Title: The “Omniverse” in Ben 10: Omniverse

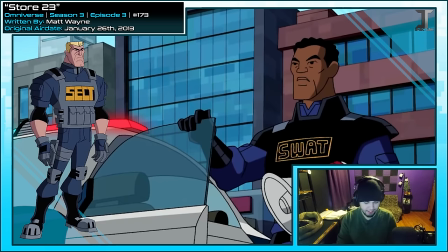[37:44]
Man, this would have been perfect to have Sect appear. Is it Sect or actually what's it called? Because I know they change it in Omniverse.
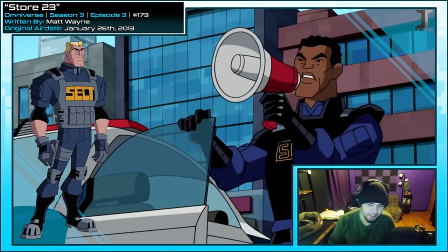[37:50]
I'm just gonna headcanon that this is Lieutenant Steel in Dimension
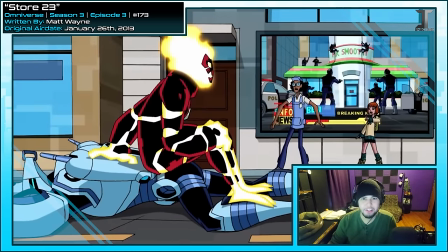[37:55]
23. And for those that want to say that can't be Steel because he's a different race, well, look at this guy. Boom.
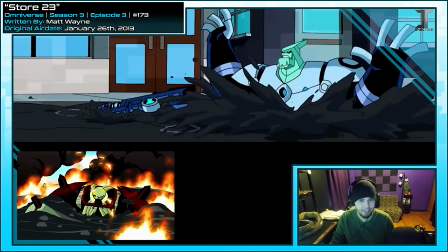[38:02]
Hey, it's that move he did against Vilgax. And there's the standard plumber rifle here.
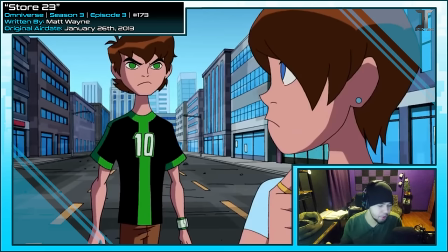[38:08] Ah, Ben, cool your jets!
Now, I wouldn't say the music takes away the tension of the scene too, but the pacing definitely does.
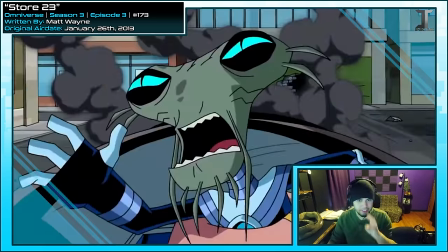[38:15]
I feel like we needed a couple more seconds to really sit with this and understand what's about to happen here.
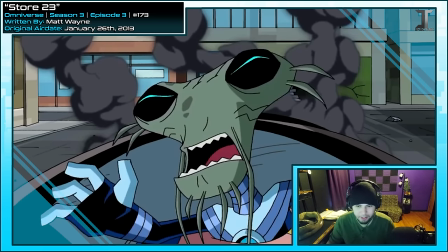[38:20]
But again, maybe they're purposefully not doing that to not make this too dramatic for Cartoon Network. I think they really are just afraid to go super serious after Ultimate Alien got so dark.
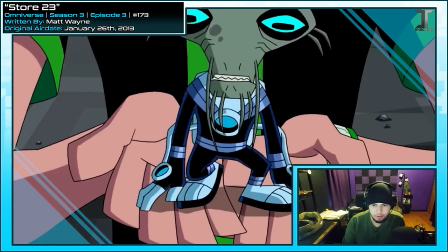[38:28] This guy created your watch! It's called an Omnitrix. Hey! He's so big!
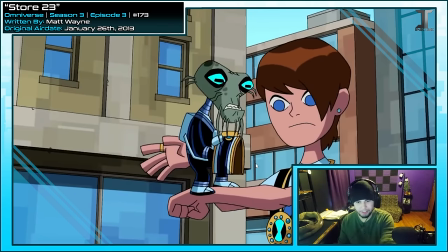[38:34]
This is also the first time we see a classic series style Omnitrix come off so easily. So this goes to show that it's not the device's evolution that makes it detach easier and easier and be less connected to Ben. It's the evolution of the show and how they write the Omnitrix. Like, this is fucking ridiculous. Like, this is...
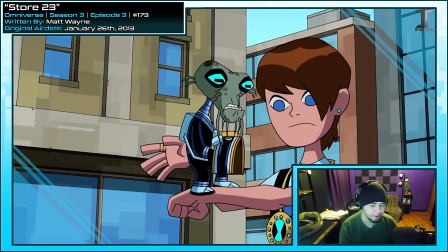[38:51]
Why? Why can they just take off the watch so easily now? That's... I'll never get over that. That's, like, one of the worst things they do, and they keep doing it. Hell, if he hasn't taken that off for 3 years, that shit should be, like, really infused into him.
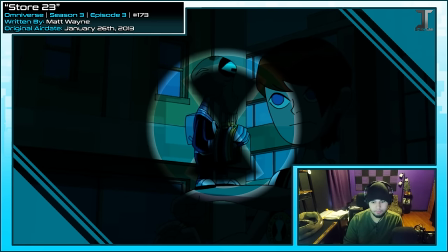[39:03] You're rich and you haven't killed anybody yet, kid. Stop while you're ahead.
Is this a joke that rich folks kill people?
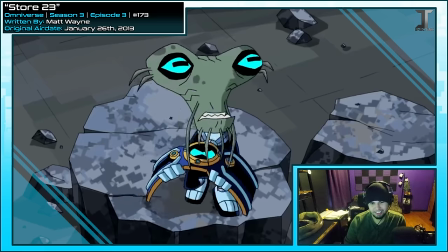[39:09]
I mean, it's not... wrong, but wow.
It was meant for your grandfather. Sadly, it arrived too late.
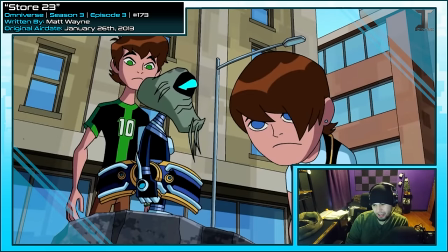[39:14] He was already gone.
Alright, so that kind of destroys my Max 23 died fighting this universe's Vilgax. So, like, why has 23 never met Vilgax? It's gotta be a case of, like, things just happen differently in this universe. Beyond Ben just growing up without Max. Like, things were different from the start here.
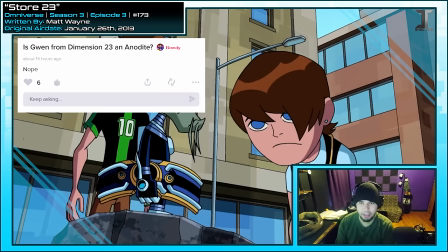[39:30]
Of course, when you take into account the other stuff, like Gwen not being an anodite, nanomech species being an actual species in this universe.
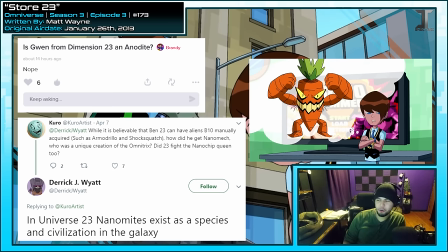[39:36]
Apparently, Dr. Vegito is the dimensional equivalent to Dr. Animo, I wouldn't have gotten that.
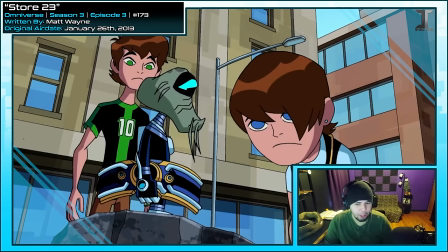[39:41]
Though I do think this would have been interesting if, like, the only change was that Ben didn't have Max, and you get to see the true differences of how much Max's influence would have affected Ben's life, and thus the course of their universe. Which you do kind of get here, but with how many things are different regardless of whether or not Max is there, it does take away from that a little bit more.
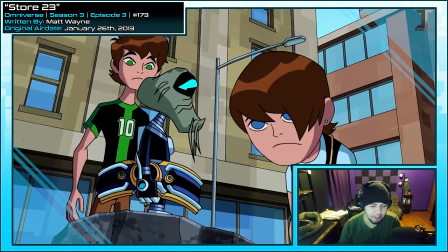[39:59]
But I wouldn't say that makes this a bad story. That's just my preferences speaking. But it goes to show that this universe is a lot more different off the bat.
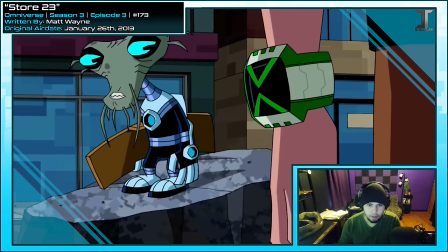[40:06]
It's not just that Ben grew up without Max.
Looks like other realities have suffered the same fate.
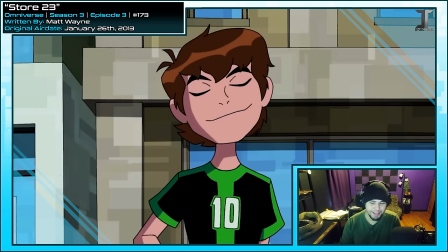[40:10] Nope, I've still got my Max.
Yeah, rub it in, Ben.
Keeps me from becoming you, I guess.
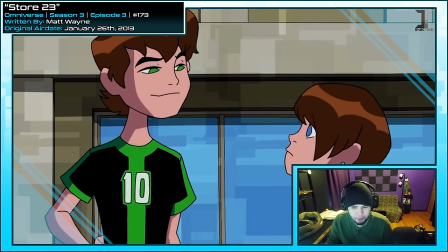[40:15]
See, now this is supposed to be some sort of revelation on how important Max's advice is to Ben, which balances this beginning scene.
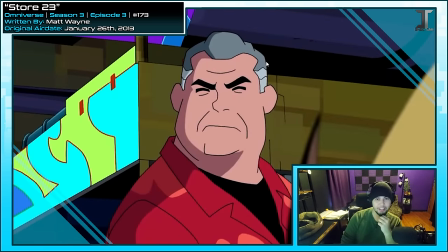[40:22]
But like I said earlier, Max's problem with Ben in this episode specifically never seemed to be an issue, at least not one that I can significantly recall, because he gets the job done.
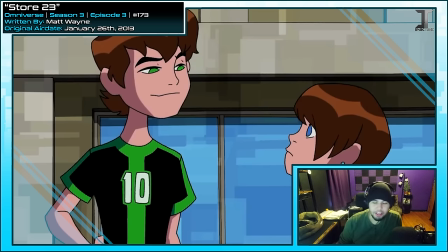[40:31]
But also, Max's advice is like a core part of who Ben is. In fact, one of his biggest arcs in Alien Force is realizing that he needs to be able to act without Max's advice. So this is like kind of a non-issue that Ben has right now just for this episode. It's just, I feel like we could have done without the Ben needs to learn to accept Max's advice sort of thing.
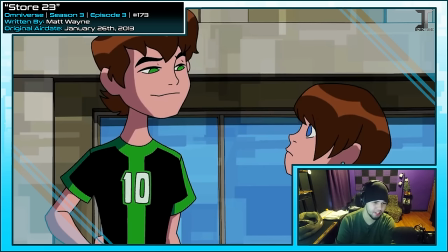[40:50]
I guess we haven't really gotten a storyline like this in Omniverse yet, so if we're really hitting all the beats, you gotta cover this at some point. But like, I think there could have been a better anchor for this. Like, Ben doesn't have to go to a whole other dimension to learn how important Max's advice has been to him. He's known that for 6 years at least. So that also does kind of sully the moral theme of this episode for me.
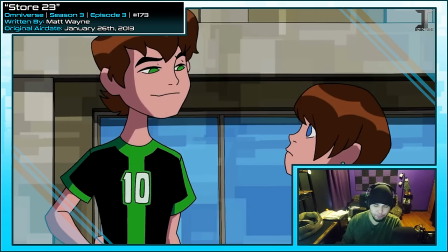[41:10]
It's just kind of like there just to like be a building block for the story. It doesn't feel like this is something Ben needs to go through.
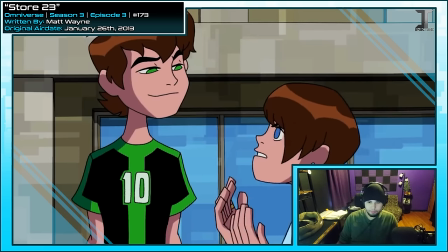[41:16]
Within the context of the episode, I still think it's a pretty good story.
That's not fair. I miss Grandpa Max.
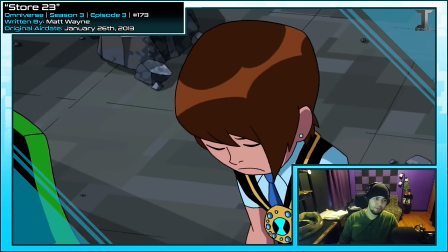[41:23]
And 23 can't even argue with him. He's just so broken over the loss of Max. Like, this really should have been a scene that was treated with, like, the feedback flashback levels of seriousness.
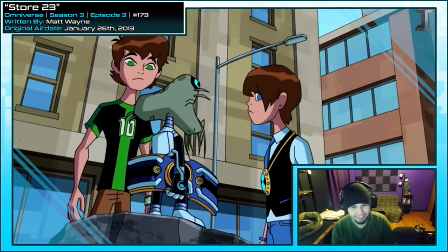[41:32]
I feel like we really needed this.
Merchandise and endorsements are no substitute.
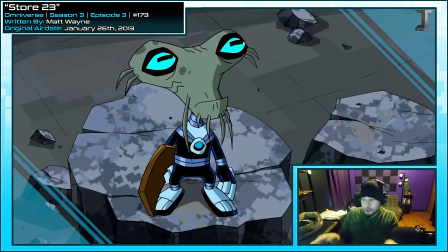[41:36]
But no, go ahead and throw me in some of those doom. Do, do, do, do, do, dum, dum. I'm sorry, I'm being mean right now.
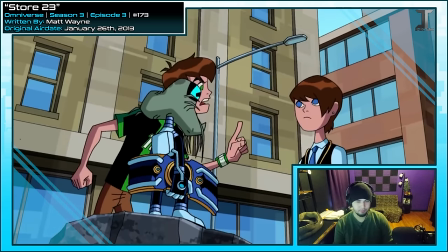[41:42] Who asked you, alien? You don't get it. You just almost crossed a line.
Like, it doesn't have to be like orchestral choir strings, you know?
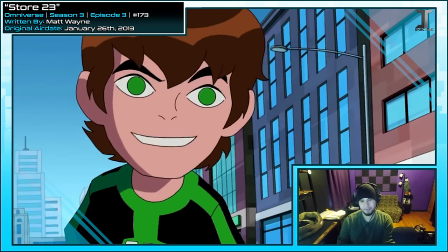[41:49]
But it's just like, this is distracting.
So what you did was... wrong.